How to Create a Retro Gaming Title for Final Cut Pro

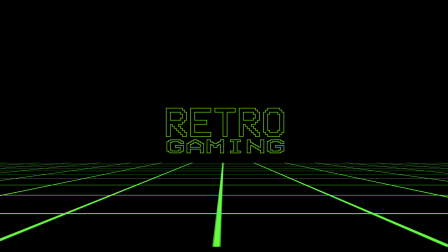This week, we're just jumping right into things. We're going to show you how to make this retro gaming title. We're going to utilize Motion 5, but of course, we're going to make the plugin available to you.
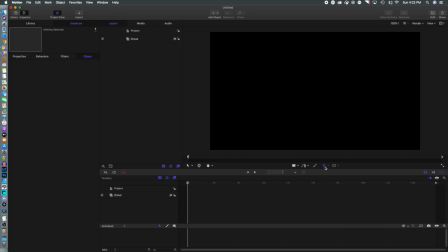So first thing we are going to do is we are going to add some text, and we are going to go with a font that we've been using in a lot of our tutorials.
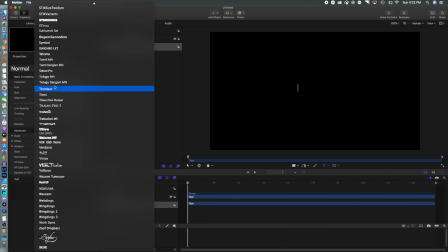Of course, it is the retro font. It will allow us to give it sort of that 8-bit video game look.
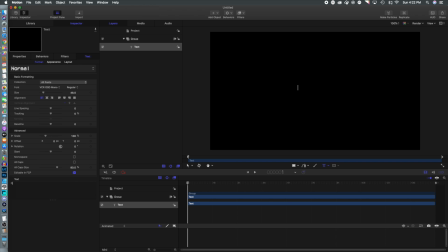We've used it in our VCR tutorials and a few other. So what we're going to do is we are going to type in retro, and we're going to resize that and position it on our screen. All right, so now we're going to jump into the appearance tab,
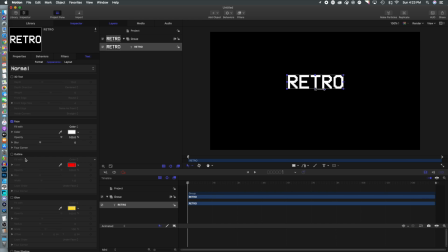and we are going to turn off the face and turn on the outline, because what we're going for is sort of a vector based look like you would see in old video games like Battlezone.
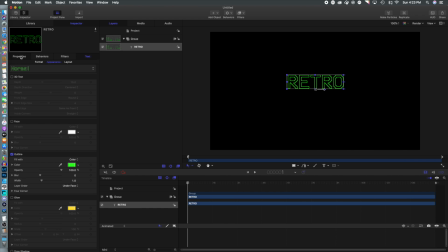So that's what we want to do there. We're going to change it to that kind of green color that you would often see in those kinds of video games. And that is looking pretty good. All right, so what we're going to do now is create the same lettering in a different layer.
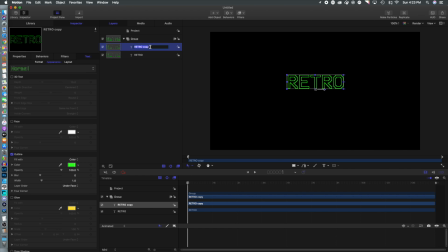So we're going to do that by duplicating the layer because the next section is going to be gaming. We're just going to rename that gaming. So what we're going to do is type in gaming, and of course we are going to size and position
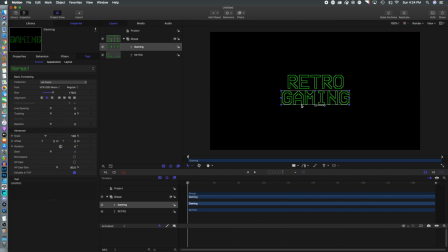that lettering within the scene where we want it to the point that we're happy with how it looks. So once we've got that all kind of positioned and the way we want it, what we're going to do is we're going to move on to keyframes.
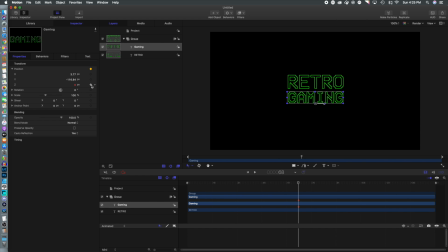So I'm going to put the playhead on the timeline where I want it to end, which is where it currently is. Add a keyframe, and then I'm going to go back, and what I'm going to do is change it so the gaming is in the distant background,
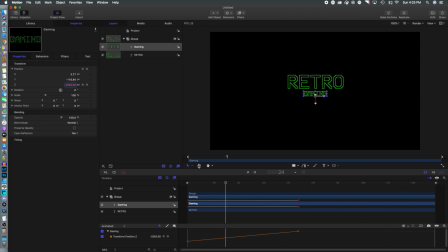so it's quite small. So we're going to make it small, and that way when it rolls through, it just gradually gets bigger. So to create a bit of a different look, what we're going to do, because we have the gaming coming forward, we're going to have the retro moving back. So how we're going to achieve that is the same way.
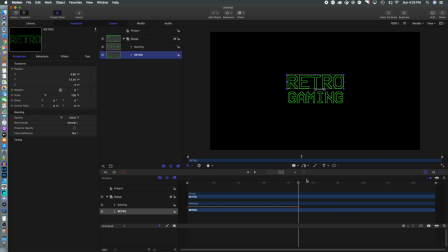We are going to keyframe where we want it to end, so the exact same point as the gaming, and then we're going to scrub to the beginning of the video. And what we're going to do is we're going to make the retro really, really large. So it's going to give the appearance that the retro is coming from off the screen and then coming on to the screen.
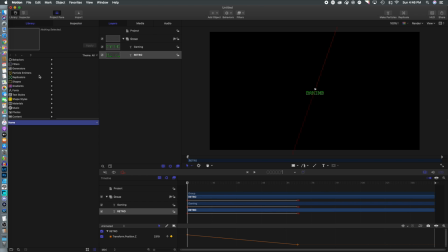So now what we're going to do is we want to add a little bit of dimension to the retro lettering. So what we're going to do is we are going to open up the filters, and we are going to utilize echo. And what echo does will duplicate the lettering multiple times.
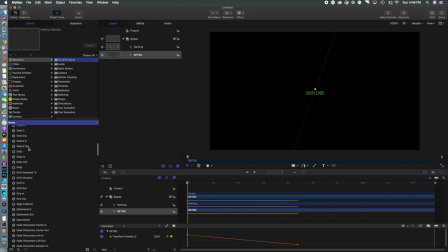And because it moves through space, it'll give it the appearance kind of that, you know, the old school rendering of video graphics wasn't the greatest. So it'll give it that kind of look. So once we get the echo here and drop it on retro,
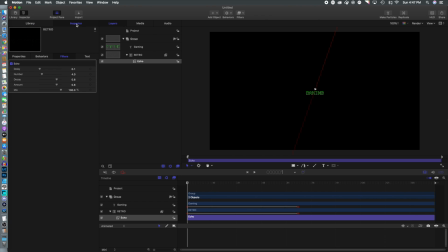what we're going to do is we're going to go to the inspector, and we're going to change the number of echoes. Let's move that up to 6. So there will be 6 subsequent lettering,
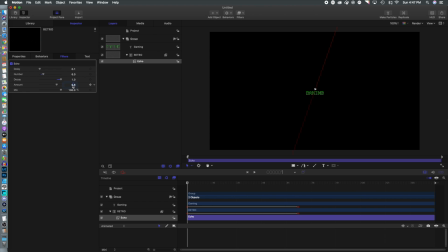and we're just going to change the decay and the amount a little bit, and hopefully that will give us the effects we want. And if we scrub through, there you go, it gives it that nice little delay. It has moved it a little bit off, so we're going to have to reposition it here, get it to where we want it to land.
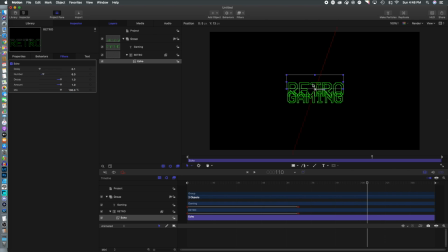So we'll just move that up slightly, and we should be good. And we'll just scrub through again just to make sure that it's good. And that looks pretty awesome.
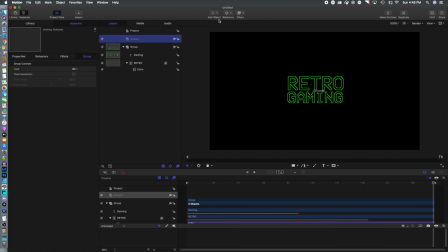So now at this point, we want it to give it that kind of 3D retro look, like you're on a retro 3D playing field. And because that was built with vector graphics, if you played games like Battlezone, what they had was sort of a vector grid.
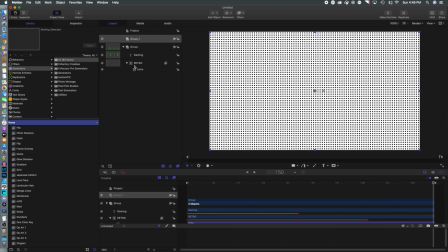So what we're going to do is we are going to create a new group. We are going to add grid. We're going to go to the inspector. And what we're going to do is we are going to change the colors here naturally. So what we're going to do is get it so it looks the same color as our lettering.
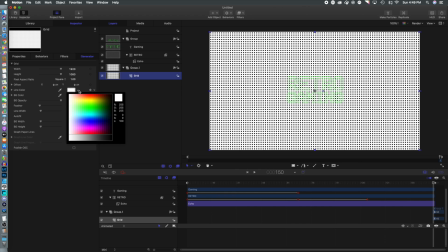I'm just going to organize things so things are on top so you can see it a little better.
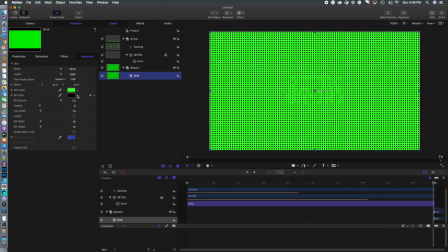So we're going to go with that green, and we are going to basically take the opacity out of the black. That way, if you do put it over something, that it won't have a solid black background, or you can leave that in.
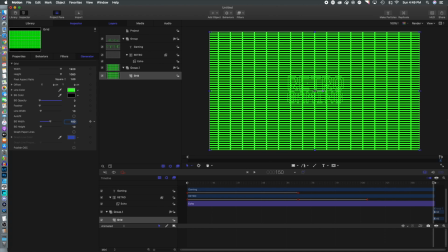It just all depends how you want to go about things or what you want to accomplish. We're going to change the background width.
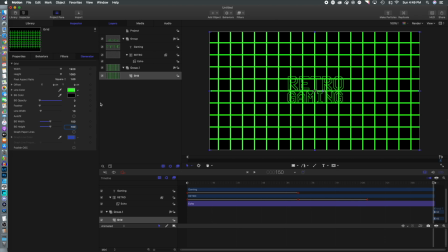We are going to change the background height, but we're still wanting this to be 3D. We just don't want it to be flat on the screen. So what we're going to do is we're going to switch up the anchor point. So we're going to move the anchor point of this grid. So we're going to select anchor point.
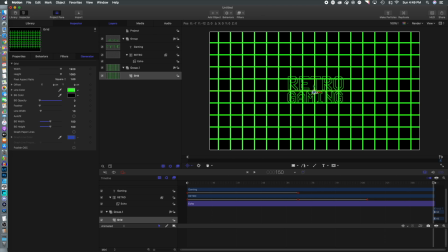We are going to move that down to the bottom of the screen, if I can grab a hold of that and get that there. And then what we're going to do is we are going to rotate this grid.
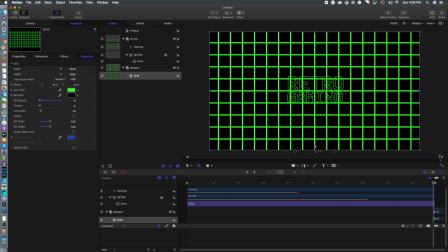So what we're going to do is we're going to transform and we're going to select the 3D space.
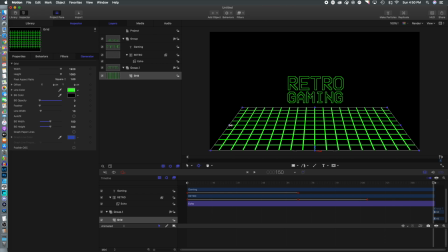And what we're going to do is we are going to rotate that down just underneath our retro gaming logo. Then what we're going to do is we're going to expand this out to give it a little bit more of that 3D look.
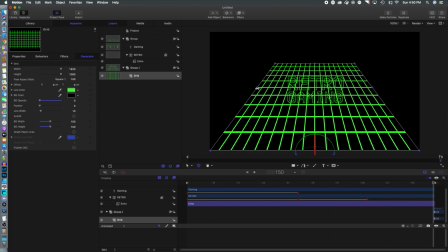In fact, I'm going to drag it out a little bit further to give it kind of that more stretched look. We're going to expand that out till we sort of hit the borders with the top. And then I'm going to rotate it a little bit further down again, so it's underneath the retro gaming.
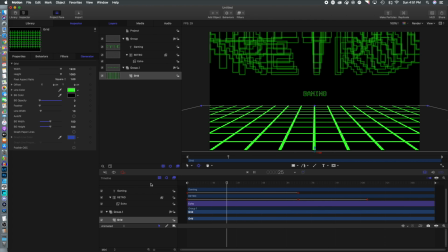So that's starting to look a little bit better. But of course, that isn't that exciting. It's just kind of a flat background. It isn't doing much. There isn't much motion. So that's what we're going to do now. And we're going to do that by adding offset.
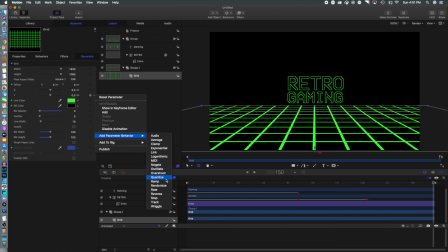So what we're going to do is add parameter behavior rate. We are going to simply type in -0.1. And what that's going to do is add some motion to that grid.
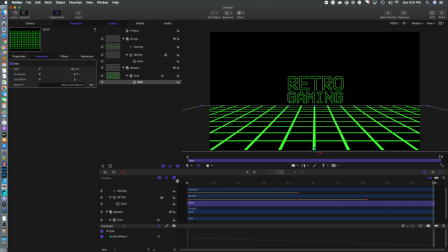So as our title moves in, the grid continues moving, and that is looking pretty good. So just to get a little bit of a smoother transition as this builds in and out, what we're going to do is go to the behaviors menu.
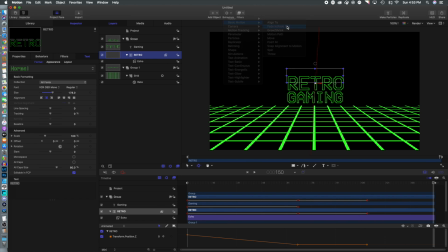We're going to go to basic motion, and we are going to add fade in, fade out. And what that'll do is add a little fade to our lettering. We're also going to add that to the background.
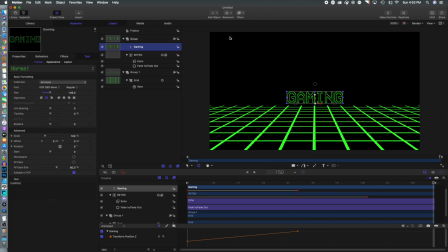And what that'll allow us to do is have a more gradual sort of build in and build out. You know, sometimes it isn't as nice when it snaps into place.
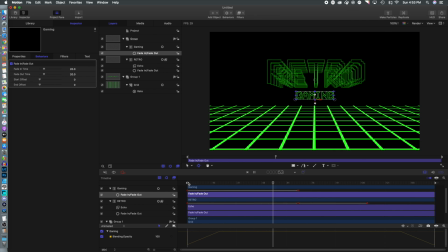And I think this is a case of that. And it's also going to add that fade in nice for the gaming, so it doesn't just, you know, sort of stick there as a small thing. It just kind of builds in slowly like it's coming from Oblivion. And of course, finally, we are going to add that build in, build out to our grid.
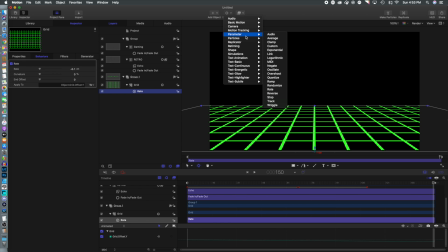And that will have that transition in nicely.
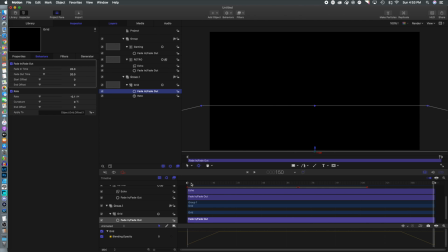So we'll add that basic motion again, fade in, fade out, and we can just see that it builds in nicely from there.
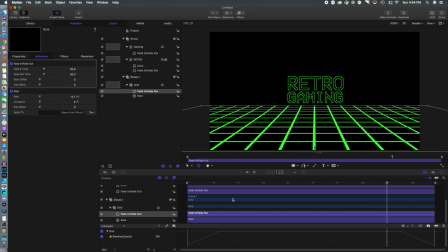So hopefully you've enjoyed this tutorial.